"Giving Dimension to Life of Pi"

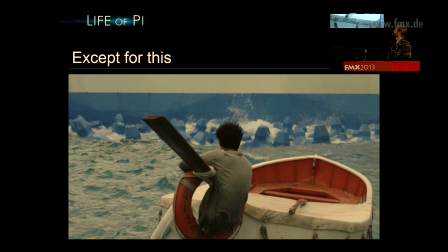But not all the time. This obviously is a nightmare and just required a lot of roto.
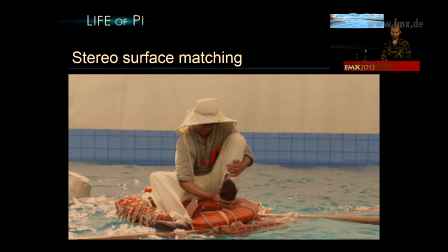So that depth stereo reconciliation I was talking about, we had to match a CG water surface to a plate water surface in stereo. Now the water guys did a great job of matching the swells, which I talked about in my earlier talk, but they didn't line up exactly in stereo.
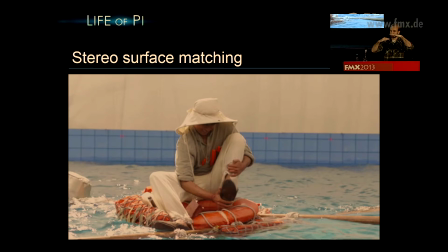You know, it kind of, if you can imagine two pieces of paper like this, they're mismatched like that or like that, you're going to see that in stereo, so we needed to kind of seam them together like that.
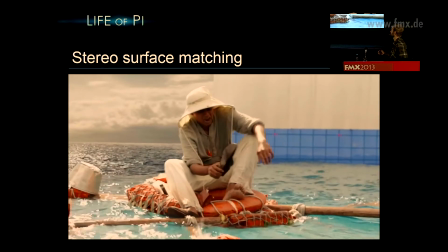And so we did that with a disparity map again. Here's a little breakdown showing how that split works.
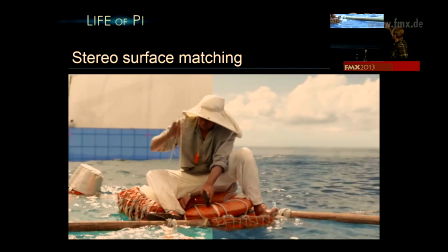The straight out of the water on the left, and then the color-corrected water and plate on the right, and then plate again on the left, and then final comp.
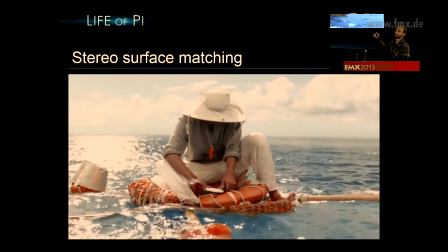So you can see where that split was, and that's what we needed to kind of get to match in stereo.
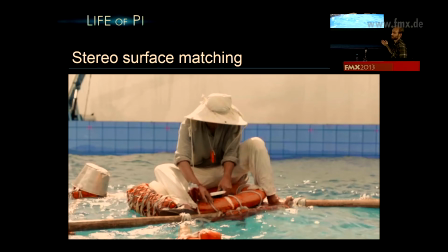So we created a disparity map for the plate water by just using that optical flow tracking. The disparity map for the CG water was super simple because we had that very accurate Z-depth. And then it was simple arithmetic to find the difference and then apply half to one, half to the other to get them to stick together like that.
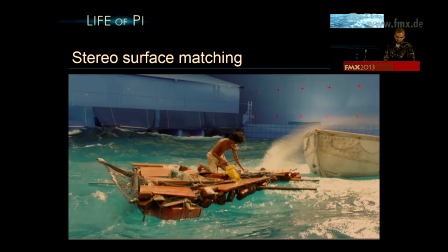And here's a much more dramatic example.
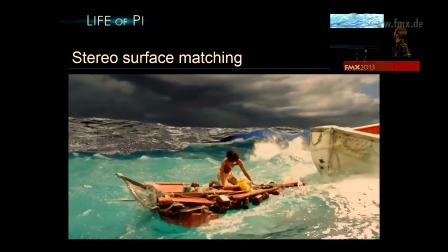of blending plate and CG.
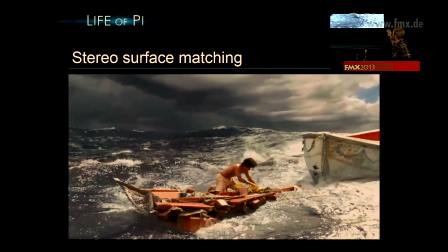This it's actually used a matte generated by effects to keep that split line in the same place in 3D space, not screen space. And so most of it we were able to hide behind these foreground peaks, and it made the split very effective here and actually very easy.
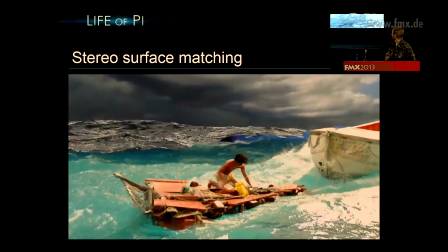But obviously you can see the color correction was a huge problem.
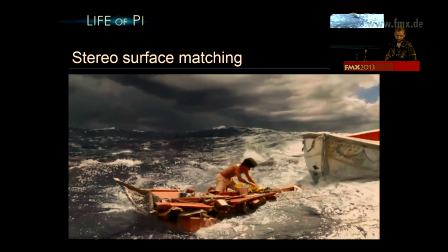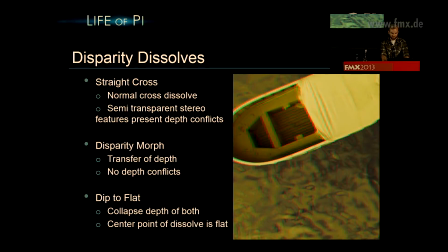All right, so another cool thing we can play with is disparity dissolves. Now, when you see a normal dissolve in stereo, it's necessarily going to have stereo conflicts because you're seeing one semi-transparent over the other.
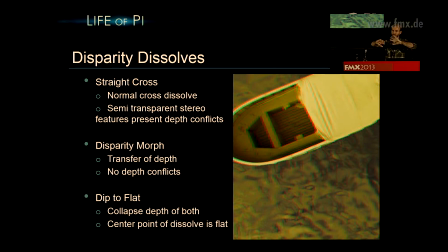And your eyes can sense there's depth here and depth here, but it doesn't, you never see that in the real world. So that was a problem. Ang Lee wanted to use a ton of dissolves in this movie, so we played with ways to use the disparity map to kind of mitigate some of those problems.
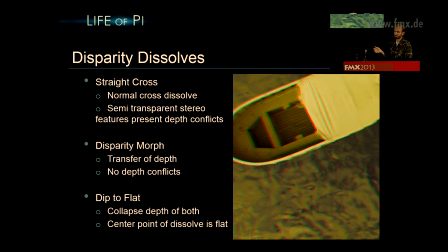And so this is the best way I could think to demonstrate it. It was a really subtle effect, and then I can't show this part in 3D, so I'm going to show it in anaglyph. So when I play it,
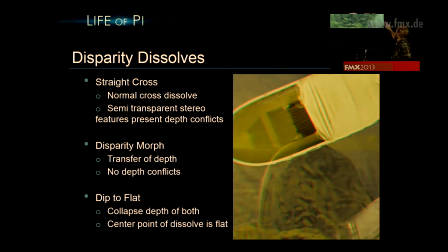pay attention to the red and the blue colors as that fade happens.
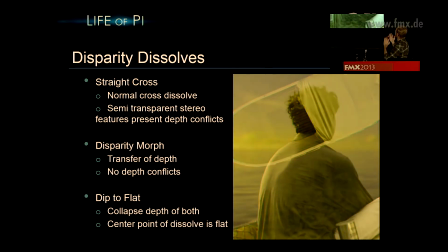So see the tarp at the top, you watch those two colors disappear because what we're doing is changing that convergence of that area locally to match Pi's head.
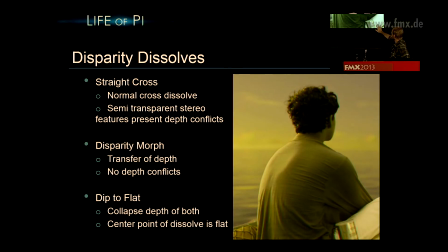And then similarly on Pi's shoulder, it comes in at the depth of water, but then as the dissolve happens, comes back out towards us. So this kind of morphs one to the other. It creates this kind of
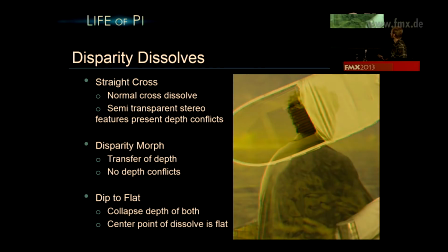stretchy mesh that it looks a little weird in stereo, but it solves the depth conflicts, which was actually more important.
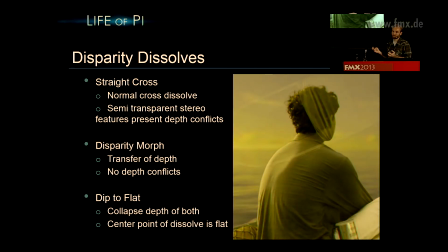And then another thing we could do was what I call dip to flat, which is where you use a disparity map to collapse the depth of both. And so you're just doing the dissolve with a mono image. And then you come back out to stereo. And that sounds, again, like it would feel really weird to watch, but it was really natural. All right, breaking the frame.
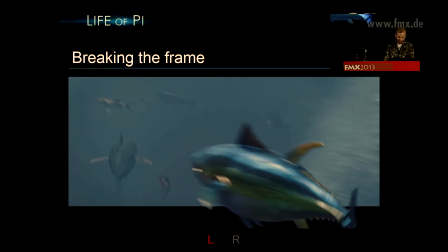We had a lot of fun with this. What Ang actually did on throughout the movie, which you didn't see in the clips I showed you because they weren't from the DVD, but he changed the aspect ratio throughout the show, throughout the film.
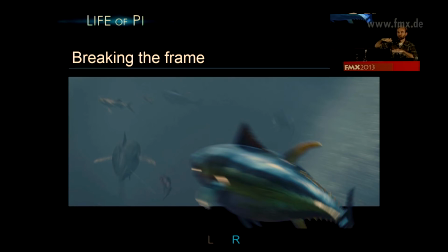So on this flying fish sequence, he actually squeezed it down, animated these letterbox bars in from the normal 16:9 to 2:35, and he felt like each sequence was its own little vignette and needed to have its own feel, and so that's one of the ways he wanted to do that.
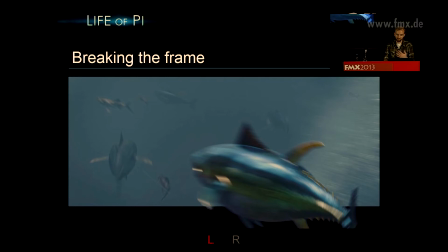So you can see everything kind of in front of the screen plane in our space is coming out at us, is breaking that letterbox bar. It lends even more to the frame, the film frame, this projector screen being a window into another world, and you can see stuff kind of come in and out.
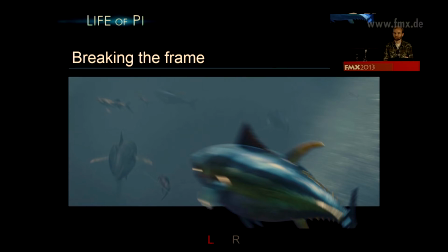It wasn't so much a storytelling choice as a stylistic one, but I thought it was really cool and really engaging.
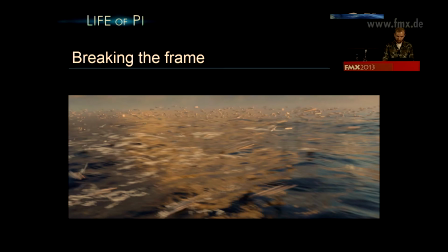So here's one of the places it was used.
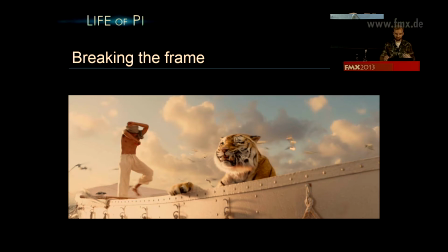So you can see the fish coming from the outside of frame and kind of past you. And then in this particularly beautiful all CG shot,
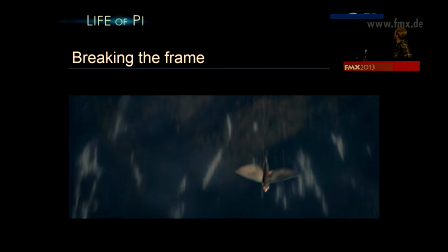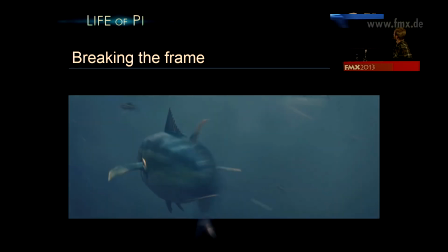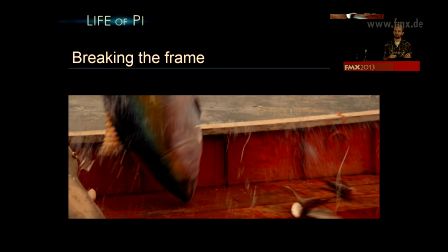so we had a lot of fun with that because they allowed the compositors to pick which fish for where and break out the ones they thought were the coolest.
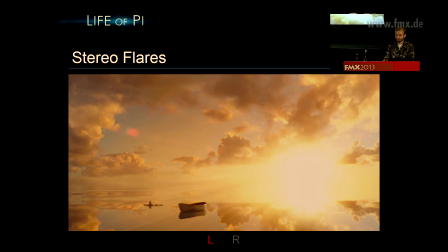Stereo lens flares. There were a lot of stereo lens flares on Life of Pi. It wasn't like J.J. Abrams level, but there were a lot because there are a lot of strong light sources. And on this shot, which you saw in stereo, the water mirrored the sky, and so it had Pi kind of sitting out there alone.
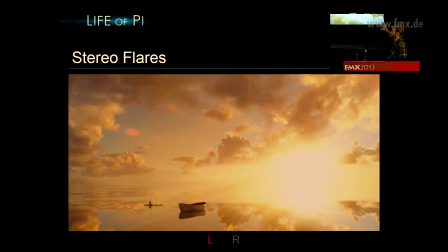Since it mirrored the sky, the water appeared at the same depth as the sky, so it was all the way back there. So what the lens flare actually did here was serve to kind of connect Pi's space to the sky and really fill it out. And so you also got the kind of star flare from the sun coming out in depth as well.
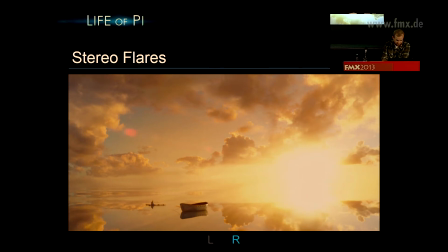So you can kind of see that here in Wiggle Vision. This is what the flare looks like on its own.
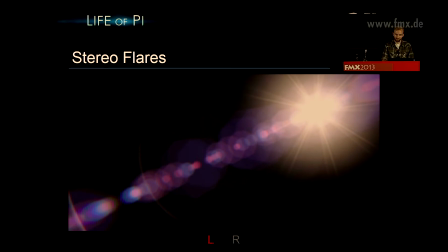This is the output of a procedural lens flare tool that we had, but was rebuilt again by Brandon Nelson for stereo. And each element is built and controlled separately: color, space, or its location, scale, softness.
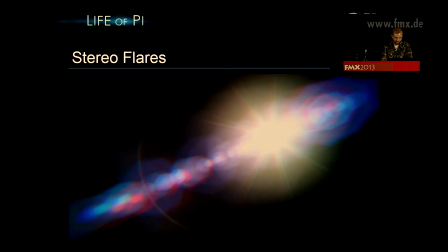And then he seeded it with values that matched Life of Pi's camera. And then this is an animated wedge showing actually not animating its location, but animating its interocular. We did that by animating its left and right eye principal point.
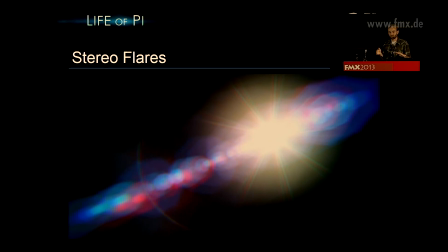The principal point is usually where the lens flare comes through the nodal point of the lens, and it's the same on every lens. So breaking it like this wasn't real world at all, but stereo flares aren't real world. They're never captured by stereo camera rigs because you saw what stereo camera rigs look like.
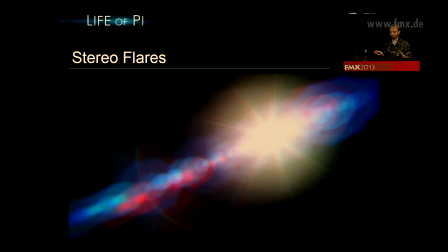You know, maybe it would be if it was captured by a side-by-side perfectly aligned camera rig, but those don't exist, and you don't really shoot side-by-side because you can't get the cameras that close. So this was a lot of fun too, because again, we were given a lot of freedom to kind of place them in the scenes we wanted to, and put them at the depth we wanted
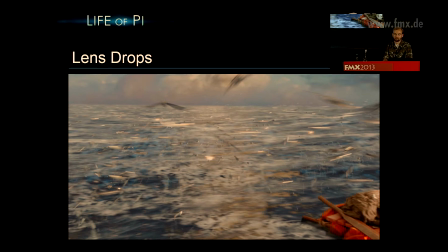to. Lens drops were another bit of fun we had. So I'm going to play this.
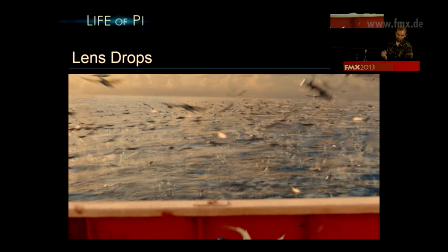And so this has a number of lens drops, but they're not immediately obvious. If I show you wiggle vision, you can see them a lot easier. And that's kind of the point. It was a subtle way to engage viewers in the action. So we don't usually like to use gimmicks like this, but
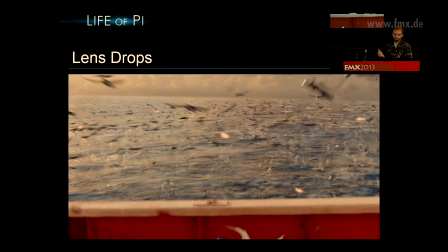putting them in a way like this that's not compositionally distracting or offensive, but that the viewer still gets a sense of when they're watching the scene, maybe even kind of subliminally, is really cool. And we'd create it with something like this.
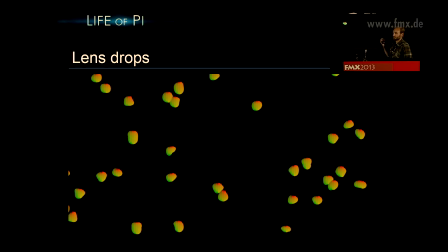This is since lens drops are kind of little lenses themselves, we used a UV map that looks up the entire frame for each little sphere. And here's a kind of pre-generated one that compositors could use that has them projected down through like an advection field, but they could generate their own.
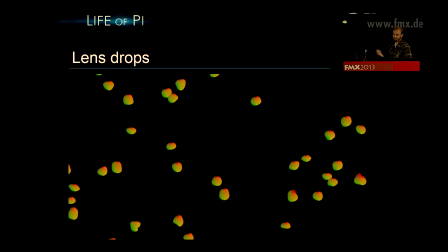Again, this isn't new. This has been done before, but the new kind of hard part was stereo, and actually getting this packaged up into a tool that was consistent for people to use. There was actually 60 people in four different countries that needed to use this and get a consistent look across the show.
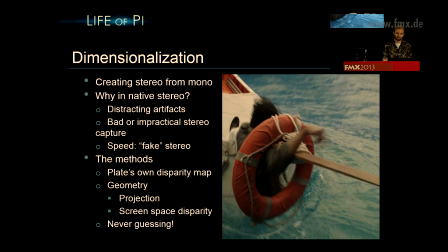And finally, dimensionalization, which is a fancy word, awkward word for creating stereo from mono. But why are we doing it in a native stereo production where we have stereo? That would be because of distracting artifacts, like these polarization artifacts, or we'd use the plate's own disparity to equalize them,
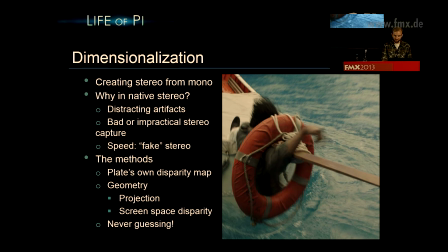or bad or impractical stereo capture.